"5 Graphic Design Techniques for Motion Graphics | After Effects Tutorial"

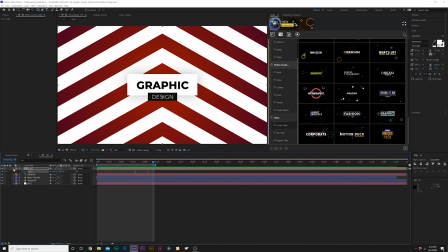So then all we have to do is animate the background. And then I'll show you a quick transition that we could do. So to animate the background, really easy to do this. We'll go ahead and open up our shapes. So what we'll do here is come here to the beginning of our timeline, and we'll add a keyframe for offset, and we'll move forward to the end of our composition, say 5 seconds, and we'll set our offset to like -8.
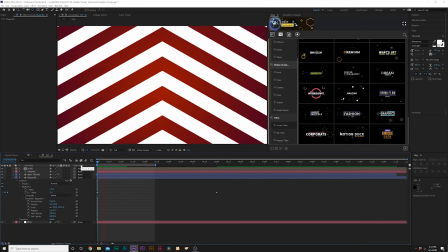So it's -5 to -8, and that'll give it a nice, slow, smooth motion.
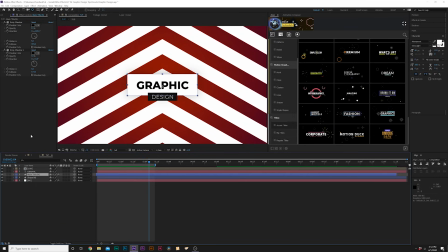And that is really nice. And also, just to take this even further, we can copy those drop shadows that we created and paste that onto our shape background, and that'll help our background stand out even more. That's nice. All right, and then just so we don't get into this composition abruptly, I'm going to show you how to create a quick shape transition.
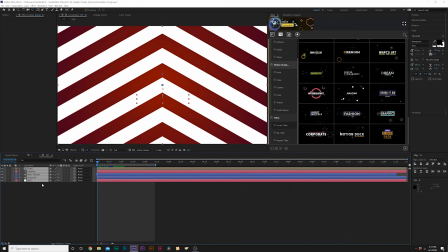So what we'll do is we'll come here and we'll grab all of our layers and pre-compose them. We'll just call this all, click OK. So what we can do is grab any shape tool we want, grab the ellipse tool. Then what we'll do is make sure nothing is selected. Come here from the center of our composition and hold down Shift and Control on our keyboard, or that's Command on a Mac.
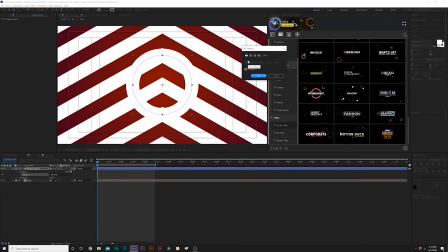And draw a circle like this. Change the fill to solid color, click OK, and we'll turn off the stroke.
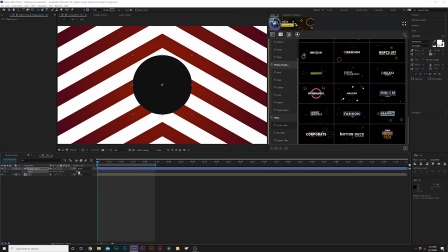Awesome. Then all we're going to do is hit S on keyboard for scale, add a keyframe for that, set the scale down to 0%,
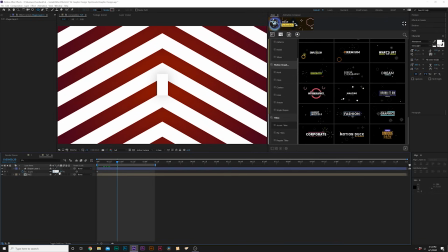move forward maybe by almost a second, and set up to 100%. And then set this up to fill up the entire composition.
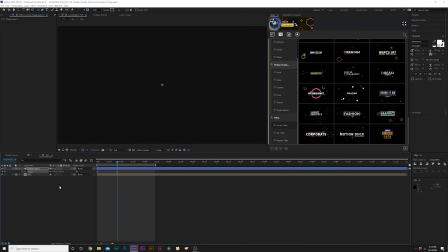And of course, make these keyframes easy keyframes by hitting F9 on our keyboard. Then we'll toggle switch to the modes where you see the track mat.
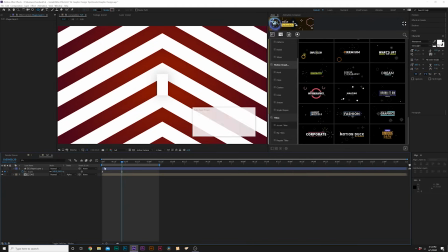Set the track mat for your all layer to alpha mat. Make sure you turn on motion blur here at the top.
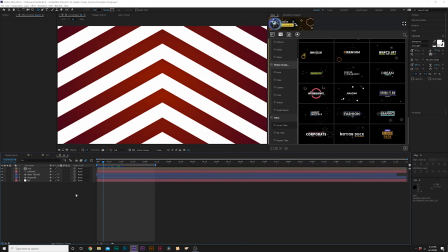And we'll go back into our composition and we'll turn on motion blur for these layers as well.
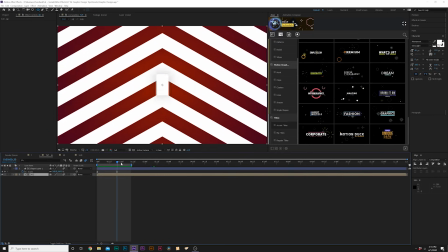So now we kind of have that shape transition animation, but also if you want to animate our lines a little bit more is go back into our composition,
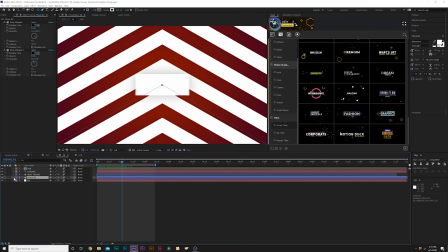go into our shape background, and then we'll go in the contents,
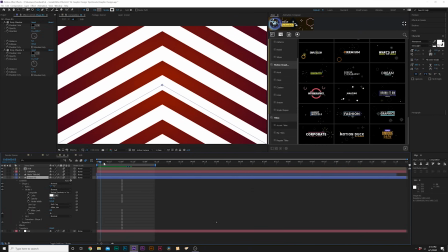go to the shape one, and where it says stroke one, we'll go ahead and right when this is opened up around like 18 frame,
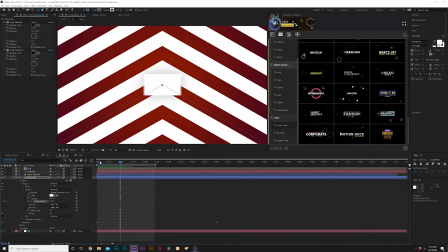right around a second, we'll add a keyframe for stroke width, and we'll move forward to the beginning of our timeline here,
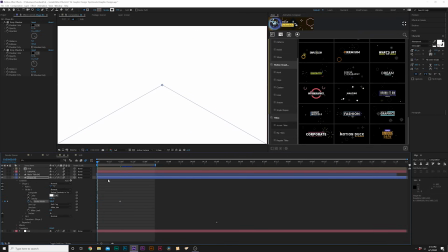and we'll set the stroke width all the way up to fill up this entire composition to be a white solid, and we'll make the last keyframe an easy ease keyframe.
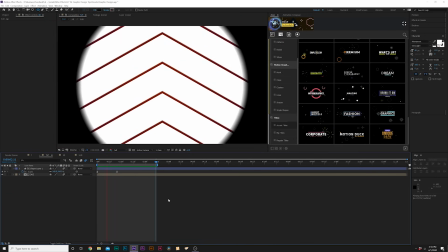So now we have our graphic design elements married with our animation properties. So we have a really cool animated composition. So those are some concepts you can apply when doing motion graphics, talking about the design portion of it all.
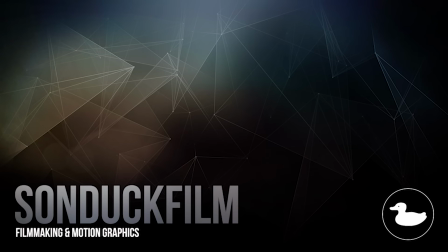So I hope you enjoyed this video. And if you're new here, be sure to hit that subscribe button because we post multiple post-production tutorials like this every single week right here on our channel. You can also hit me up on my social media networks. Those links are in the video description. Always be creating.